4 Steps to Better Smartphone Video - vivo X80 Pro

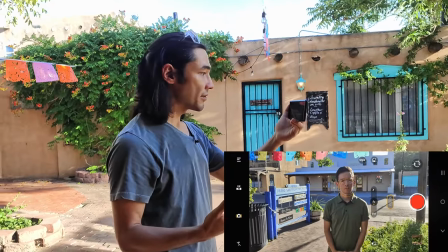(8:52)
You notice the backlight is more flattering on Elliot's face because it's not bringing out texture in his skin,
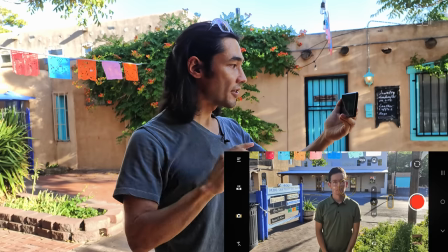(8:58)
it's making his skin look smooth, and it gives us a little background separation, a little bit of a halo,
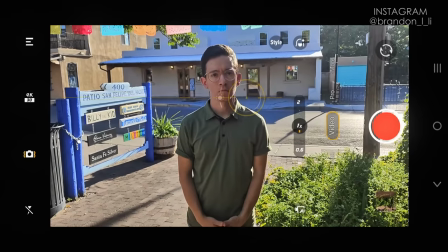(9:03)
a rim of light around him. So that helps to create a 3D feeling in the shot, which is really important in smartphones because we don't have natural bouquet,
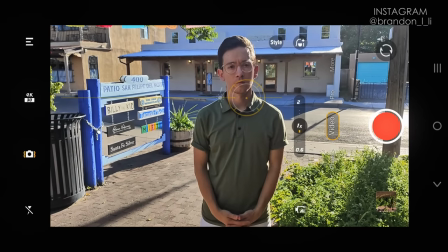(9:12)
we don't have natural out-of-focus areas of the shot to separate our foreground from our background. Everything's in focus, which means you need to use that light to to create the depth in your frame.
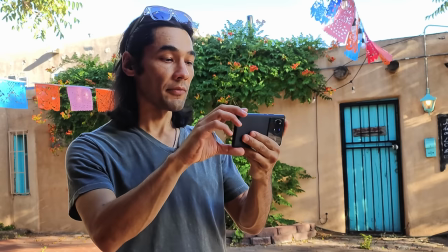(9:22)
One thing you have to watch out for if your subject is in the backlight is glare on the lens of your smartphone because smartphones tend to glare worse than a regular camera.
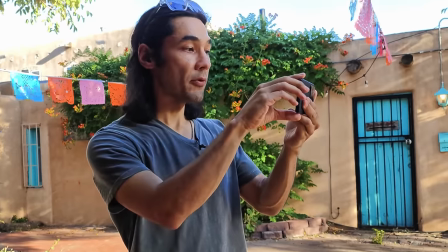(9:30)
Watch what happens when I move out from the shadows.
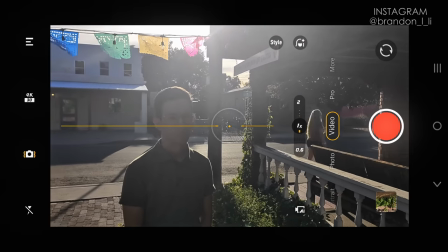(9:35)
Boom, shots ruined once the phone is in the direct sunlight.
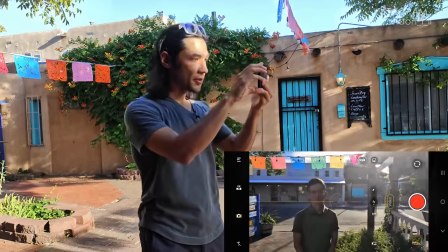(9:40)
So the solution for that is keep your phone in the shadows and keep your subject in the light.
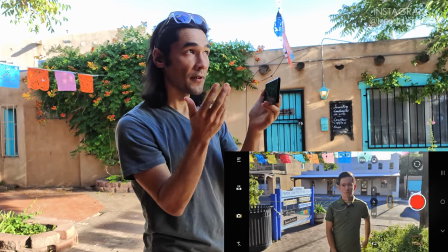(9:46)
So Elliot is standing in the light But the phone is under this awning.
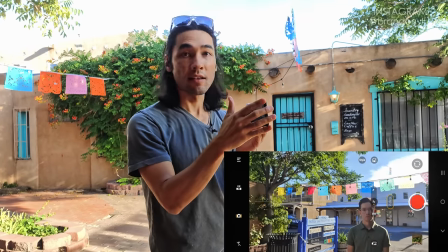(9:51)
So we're in the shadow that gets rid of all that glare on the lens and you get a nice contrasty shot Now I'm going to improvise some shots and talk you through how I take advantage of the lighting So we have an alley here.
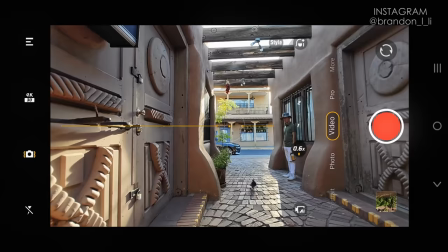(10:02)
That's pretty cool looking and I positioned myself so we're in backlight and There's a spot of direct light on the door that I'm putting in the
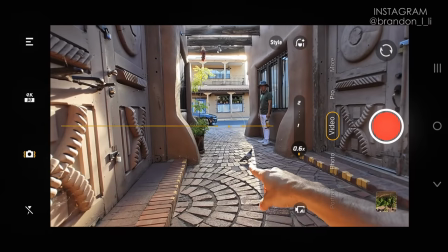(10:09)
foreground of my shot And then there's more direct light hitting the bricks sort of around there and I'm gonna have Elliot step out into the light
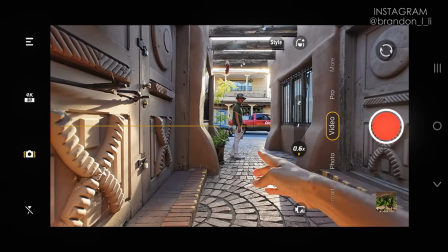(10:17)
Oh man, that was cool. Come back pigeon. So Elliot is now standing in the direct light with a little bit of a rim of light around him.
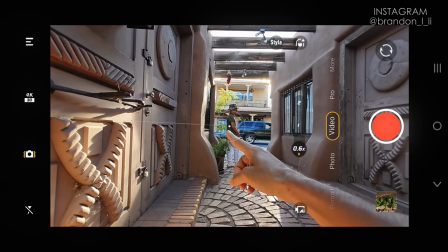(10:24)
I don't know if you can see that, but there's just a little bit of a rim of light around his body that separates him from the background.
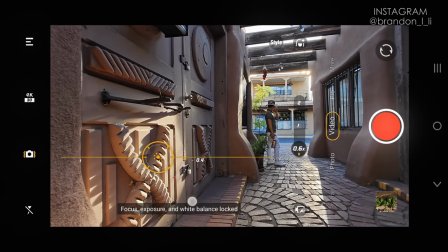(10:30)
So first of all, I'm gonna set my exposure like I showed you before. Locking it down. I'm gonna darken this a bit, make it nice and dramatic.
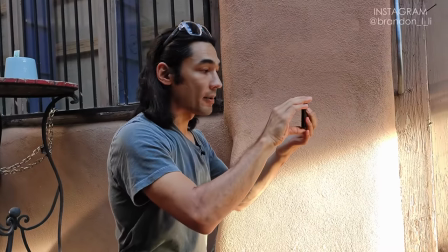(10:38)
Then I'm just gonna add a little bit of motion and I'll talk more about how I add camera motion later, but I'll just demonstrate it here.
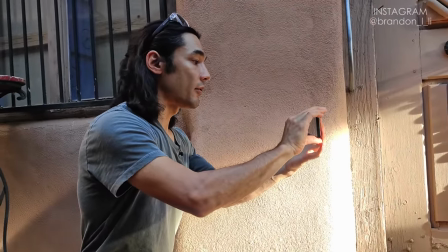(10:45)
And Elliot You're just going to take a couple steps forward and look in the window and I'm gonna do a little movement three two one action
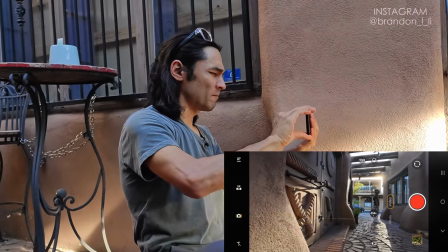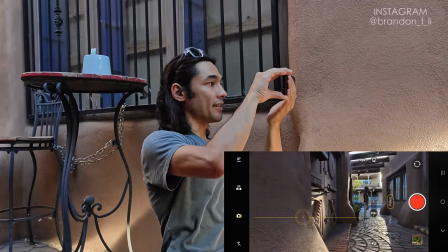(10:58)
Got a little bit of glare in the shot I may not want that so I've raised my angle a bit so that I don't see the Sun as much and action
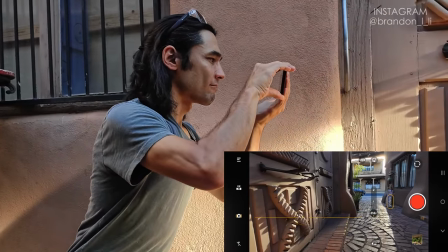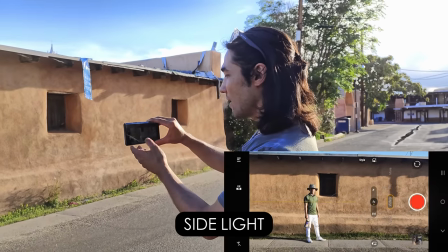(11:14)
Now I'm gonna use some side light so we've got Elliot standing here and This wall is being side lit
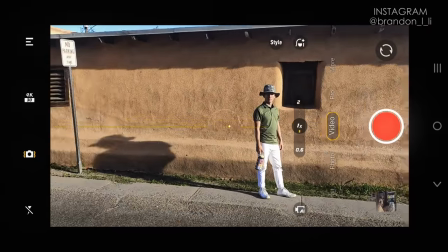(11:20)
so you see all the texture and we've got this cool shadow behind Elliot So I'm gonna have him actually move a bit closer to the wall
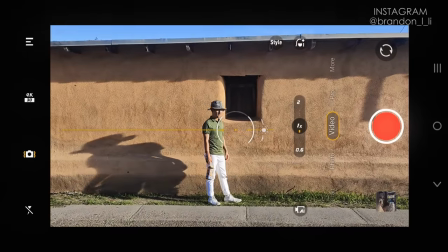(11:26)
So that his shadow falls in the wall. Nice. Gonna lock down my exposure here, set it to my taste. Okay, so I'm setting my frame so that we have Elliot followed by his shadow. He's facing into the Sun so that we have light on his face.
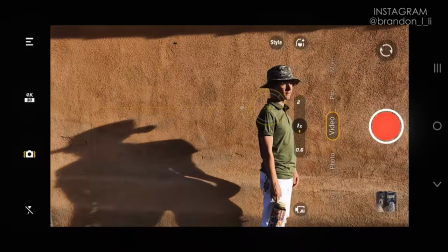(11:38)
That's one important thing. I'll show you what happens if Elliot faces the other way. Turn around.
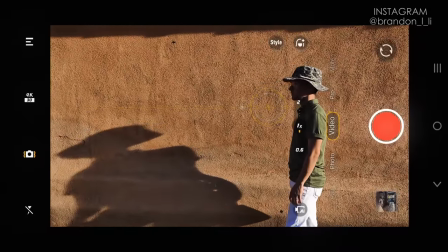(11:44)
So you don't want to have your subject face away from the Sun in a sidelight situation because then you can't see any detail on their face, unless that's the look you're going for.
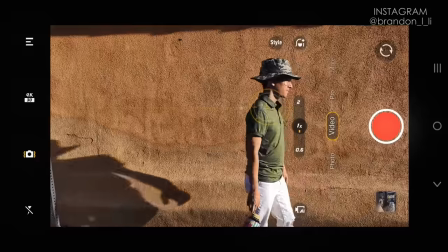(11:52)
In this case, I do want to see Elliot's face. So turn back toward the sun and then we're just gonna walk a little bit and walk
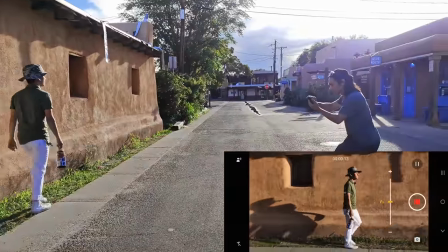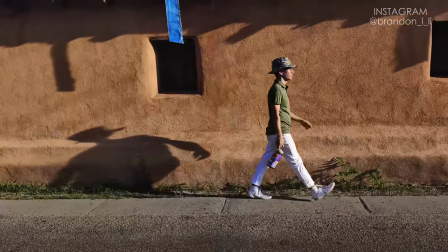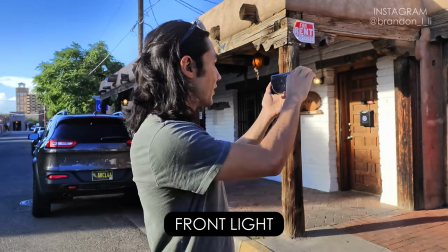(12:09)
Now I'm gonna use some front light to film these signs in front of me because they're brightly colored So the front light brings out the saturation in those signs.
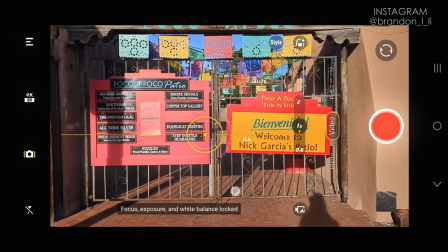(12:20)
So I'm locking my exposure I'm adjusting it a bit.
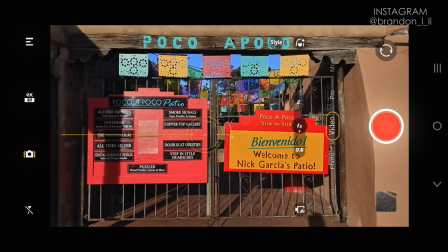(12:23)
So it looks good to my eye Maybe something like that Here's the thing you need to watch out for in front light if it's late in the day like right now.
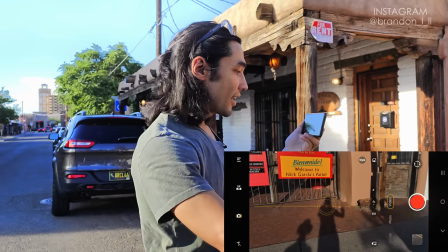(12:31)
Hello your shadow may be in the shot. Really easy to get that in there.
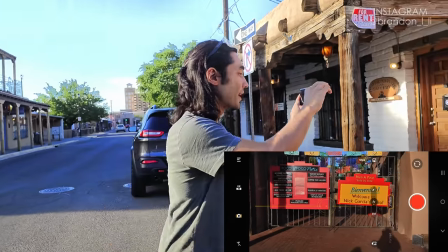(12:35)
The way I avoid showing my shadow in the shot is by dropping down a bit and tilting up just like that.
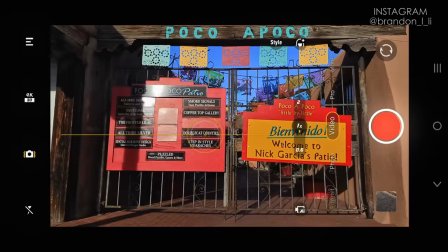(12:42)
Now my shadow is magically gone.
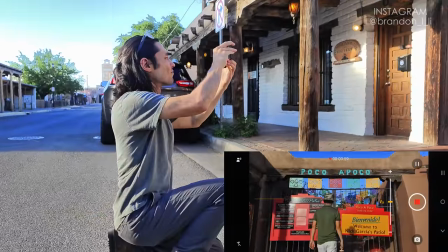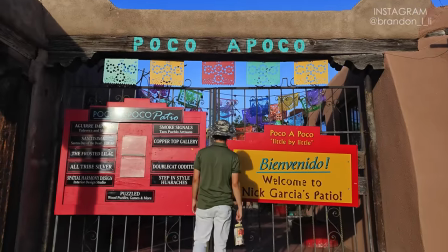My final step for making my smartphone shots cinematic is camera movement. As you've already seen in most of my shots I move the smartphone in one way or another to make it feel more dynamic. First I'll show you how I hold the phone because that's pretty important. One hand grips the phone like this. The other hand is underneath supporting it like this. And then I sort of press. I like press down with my top hand and I press up with my bottom hand. So the bottom hand is pressing up and the top hand is pressing down. And that creates a bit of tension that helps to keep it a bit steadier. So that's the hand position. Then I lower my body down just like you see here.
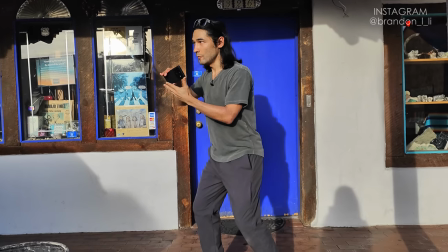(13:31)
So I'm not standing all the way upright. I'm a little bit lower than normal and I point my phone
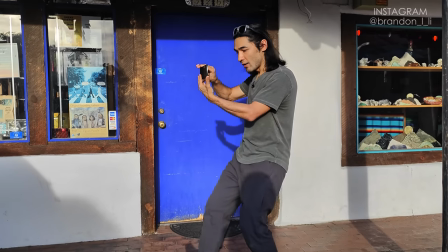(13:38)
the direction I want to go and then I roll my feet and I just sort of glide forward.
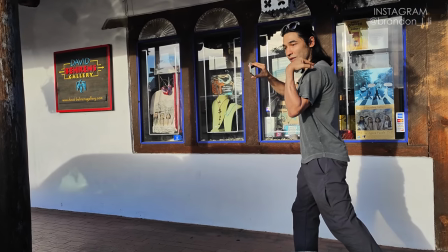(13:42)
I try to walk as smoothly as possible. I don't lift up my shoulders. I don't lower my shoulders. I keep everything steady.
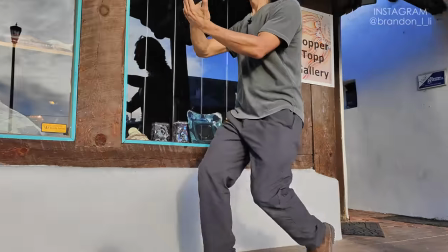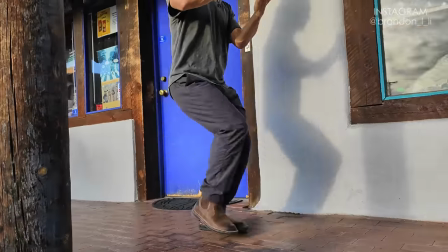Now I'm going to show you how I set up a shot with camera movement. First of all, pick my subject.
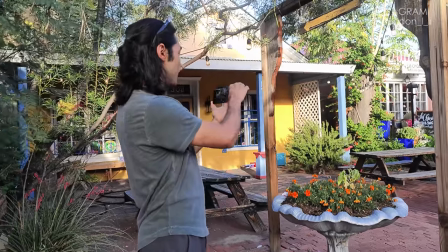(14:07)
We've got a subject here, lots of colors, lots of stuff that I can move through to make the shot look 3D.
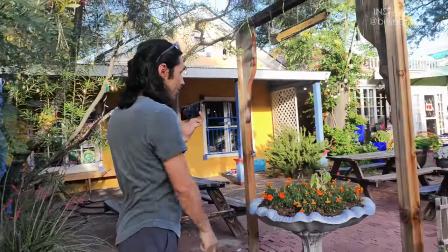(14:13)
We're going to have Elliot sitting down at that bench right there. Now I'm gonna do a push forward and for these kinds of forward movements the wide-angle lens makes it look faster.
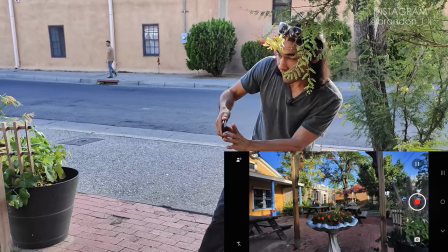(14:25)
It makes it look more dynamic. 3, 2, 1, action.
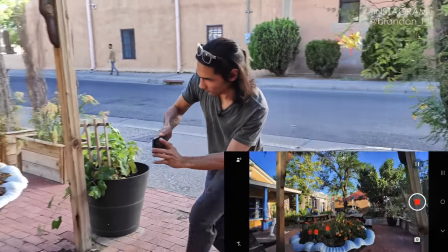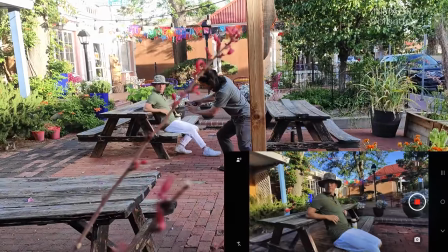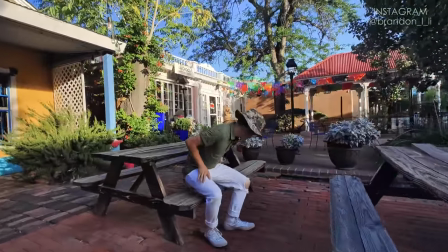Next I'm gonna film this beautiful church. I'm gonna do sort of an FPV roll in this shot. So I'm gonna start with the camera tilted one way and then I'm gonna move and I'm gonna tilt the camera the other way.
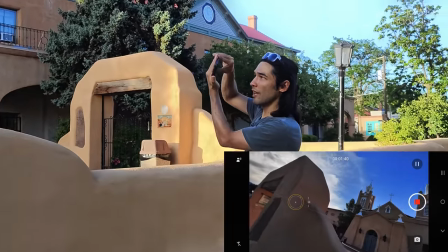(14:54)
I'm using my wide angle lens and I'm tilting my camera like this at the beginning and then I'm going to push forward.
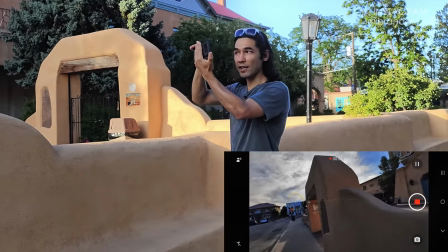(15:02)
I'm going to slowly rotate the camera as I walk. Three, two, one.
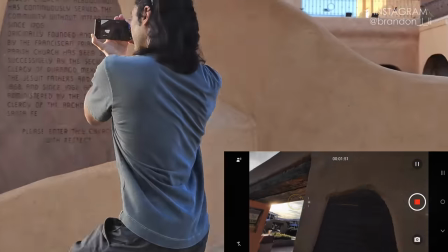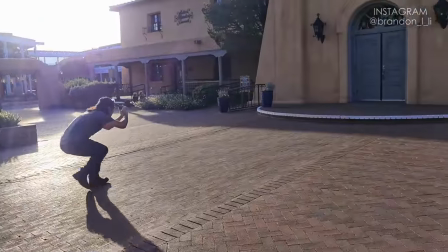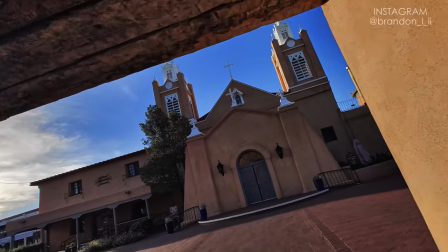Now I'm going to teach you how to do an orbit, which is where you walk around your subject rotating around them. So you actually don't need a gimbal for this shot if you know how to set up the scene properly. So first of all, look for an open space. We have a nice open plaza here. Nothing I'm going to hit, nothing I'm going to trip over so I don't have to worry about that. Then you want to position your subject in the center of the space so you have as much room around them as possible.
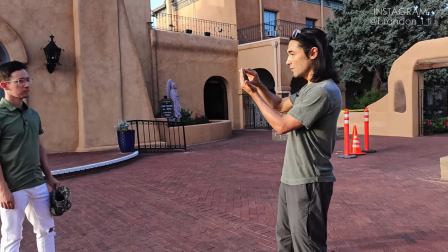(15:43)
So Elliot is standing here and around him there is absolutely nothing for me to hit as I walk.
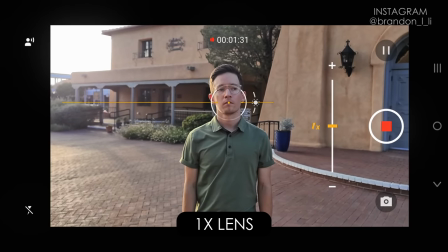(15:48)
That's great. I'm going to use my 1x lens. I'm going to lock my focus and my exposure on Elliot just like we see here.
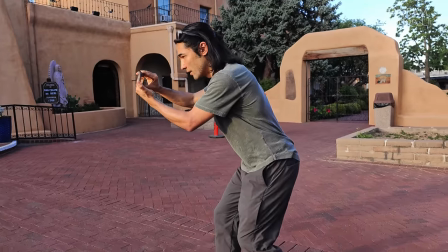(15:55)
And now I'm going to lower my position a bit because we have very low
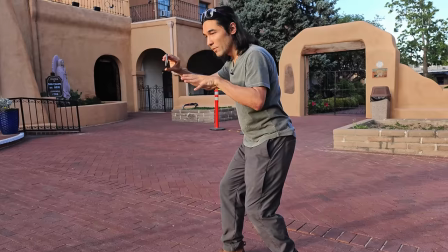(15:59)
sunlight at the moment and And I don't want my shadow to be in the shot. And remember that trick I taught you before.
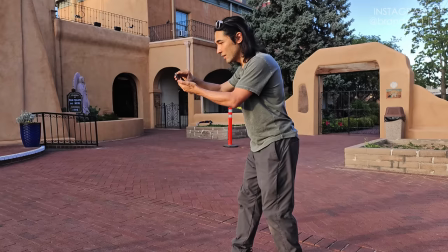(16:06)
If you're afraid of your shadow getting in the shot, don't tilt down like this and show the ground because your shadow will be somewhere there on the ground.
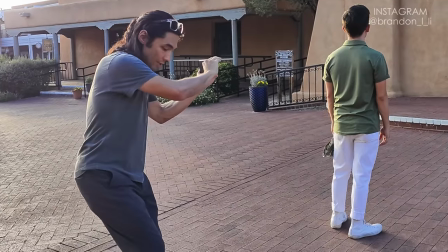(16:12)
Tilt up so that you don't see the ground. I have the camera facing him and my toes, my toes are pointed forward the direction I'm gonna walk.
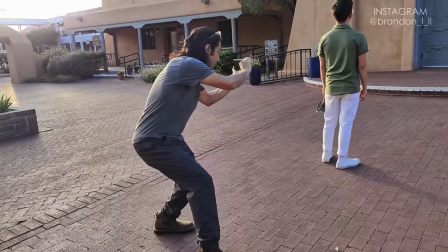(16:21)
Here we go.
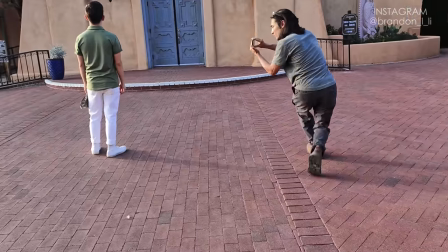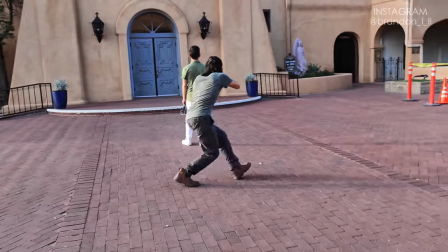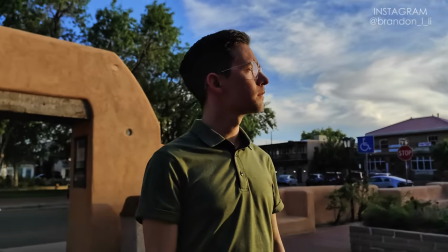So those are my steps for getting cinematic shots on your smartphone. Thank you so much to Vivo for sponsoring this video. Please click like and subscribe. And of course that notification bell so that you know the next time I post a video. All right, I'll see you next time.